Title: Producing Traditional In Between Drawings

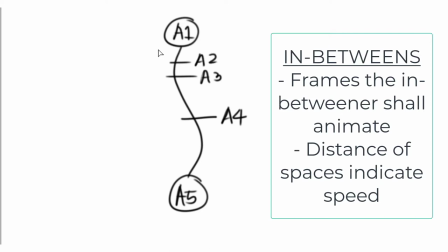These are the frames that need animating. The distances between them would indicate the timing or speed of the action.
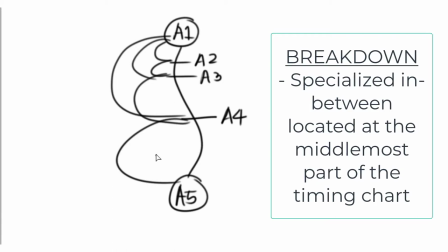There is also a specialized in-between called the breakdown. This is located at the middlemost part of the timing, which can be used as a kind of key frames to break down a timing chart with a lot of in-betweens. It is indicated by a letter and or number placed inside a triangle.
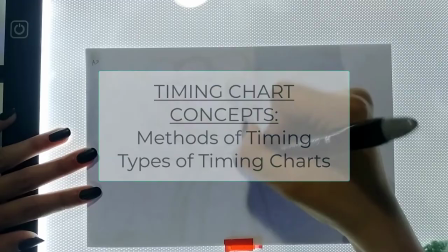Before ending with the time charts, there is a need to explain two concepts, the methods of timing and two main types of timing charts.
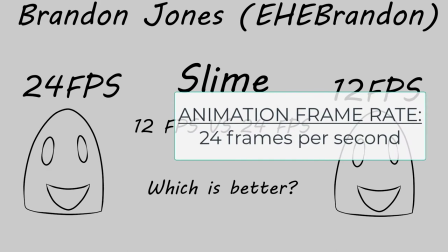A typical animation would have a typical frame rate of 24 frames per second.
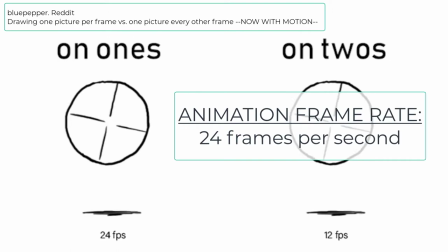That would mean that for you to create one second of animation,
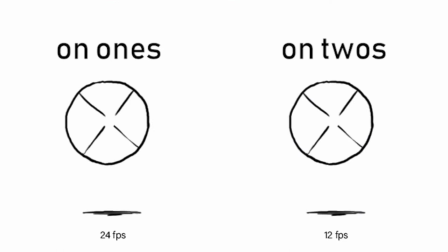you would need to have 24 individual continuous drawings to give the illusion of movement however with the
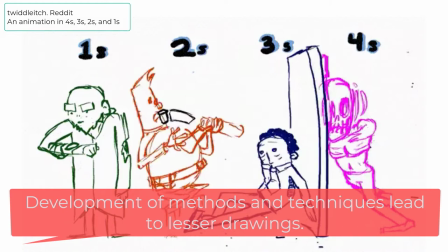passage of time and the development of different techniques we now have different methods of how we time an animation based on the number of
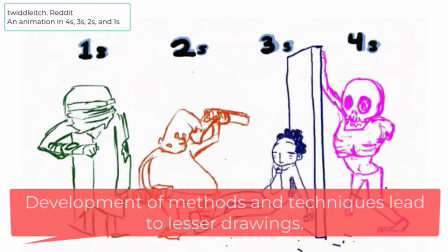drawings it would take to make one second of animation the earliest method of
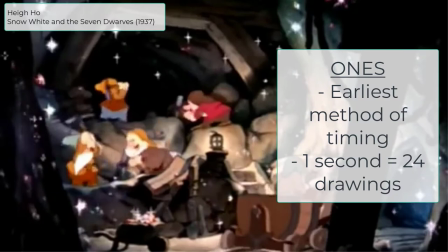timing is what we call the once this would need 24 drawings to create
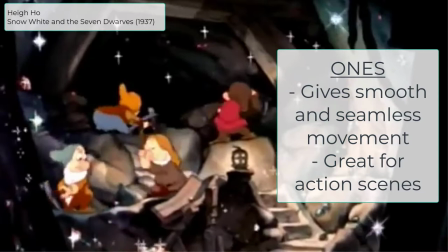one second of animation making it one of the smoothest ways amongst other
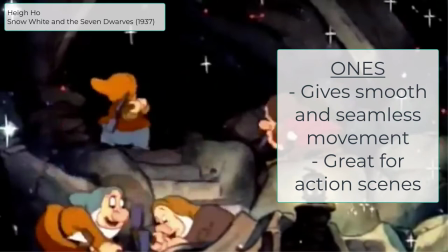methods of timing this is recommended if you are creating high-paced scenes to
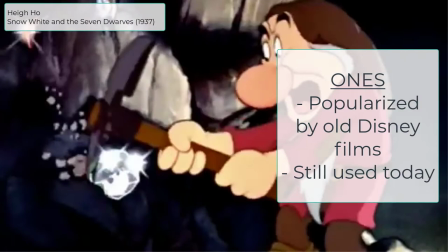create that seamless movement.
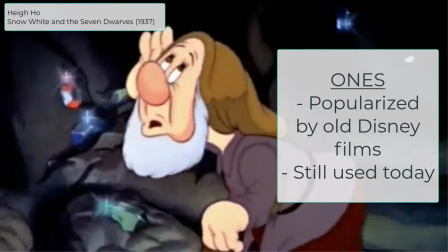This method has also been popularized by a lot of older Disney films, but this is still seen today even in 2D and 3D animation.
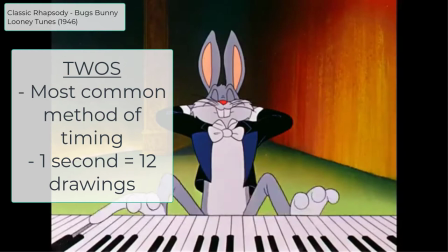The twos is the most common method of timing. Instead of stretching out an action to 24 drawings, the twos divides that,
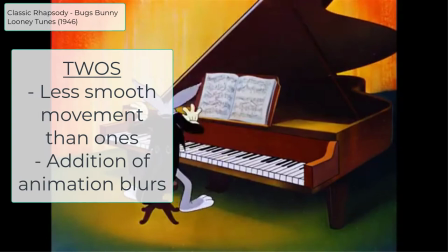which means that you would need 12 drawings in order to create one second of animation.
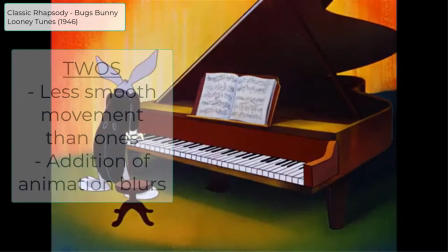As such, it would give a less smooth movement compared to its predecessor,
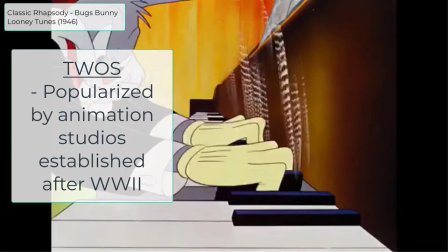but it's usually offset with the introduction of animation blurs. It has been popularized by Looney Tunes in a lot of animation studios post-WWII,
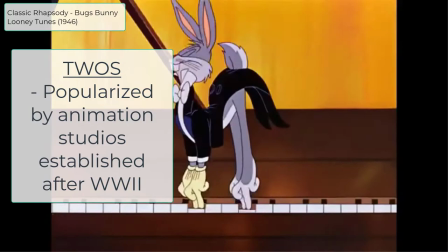and now is the most common method of timing for a lot of modern animations.
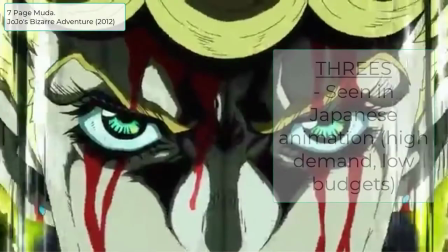Threes would simply mean that you need 8 drawings in order to create 1 second of animation.
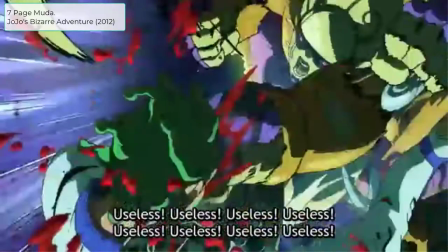This is usually seen in Japanese animation due to high demand but lower budgets.
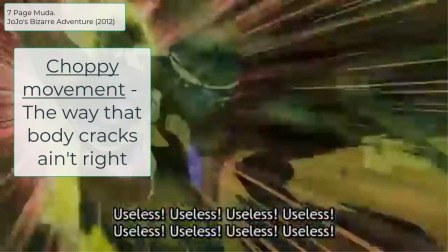This would also explain why a lot of Japanese animation would have some choppy movement and would overuse either animation
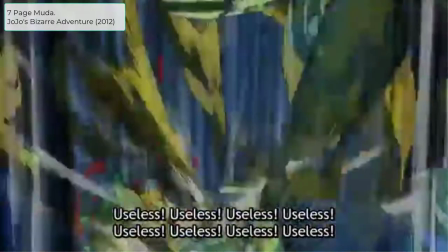blurs for fight scenes or would have long overdrawn close-ups with little to no movement.
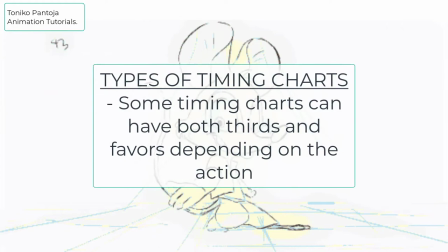There are also two main timing charts based from the spacing of the in-betweens.
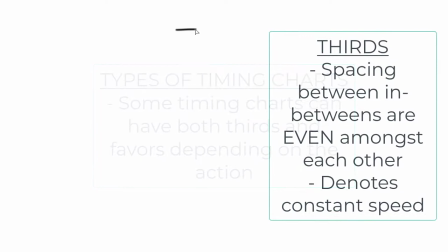However, it is possible to have a combination of these two into one timing chart. Thirds is the term for when the keyframes and the in-betweens are evenly spaced amongst each other.
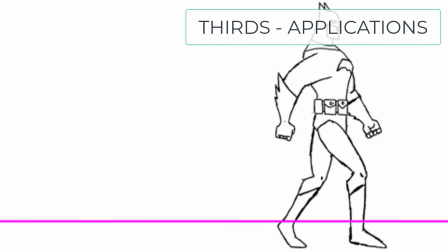This even spacing means that there is a constant speed. Some applications for thirds is the walk cycle,
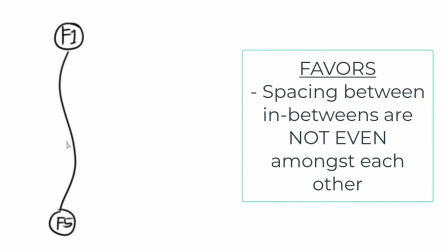run cycle, wave and whip, and basically anything that you would do while maintaining a rhythmic and constant speed.
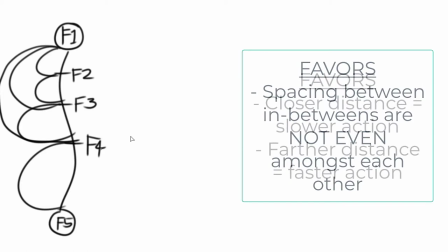Favors is the term for when the keyframes and the in-betweens are not evenly spaced between each other. If the frames are a distance closely to each other, then that would mean that the action is slower. If the frames are distance farther from each other, then that would mean that the action is faster.
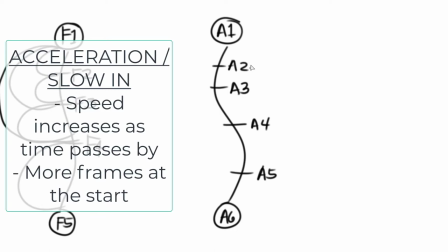This would show acceleration or slow in, where there are more drawings at the beginning,
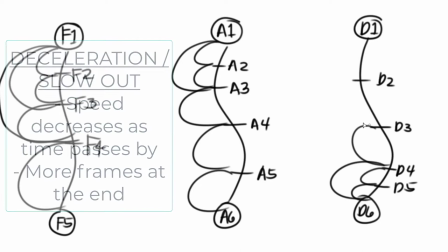deceleration or slow out, where there are more drawings at the end, or slow in and slow out,
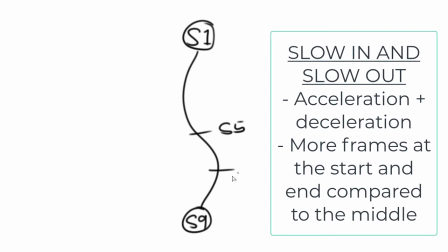which would mean that there are more drawings at the start and end compared to the middle.
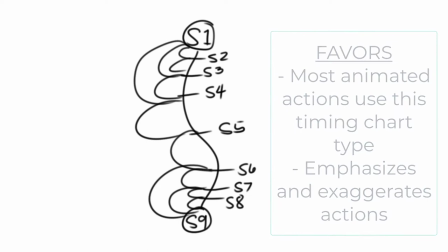Most actions would use a favors type of timing chart as this would emphasize and exaggerate the action, making it more visually interesting.
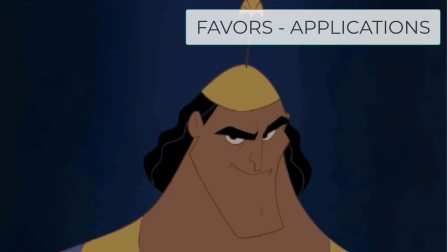Specific applications would be the bouncing ball, jump cycles, facial expressions, amongst others.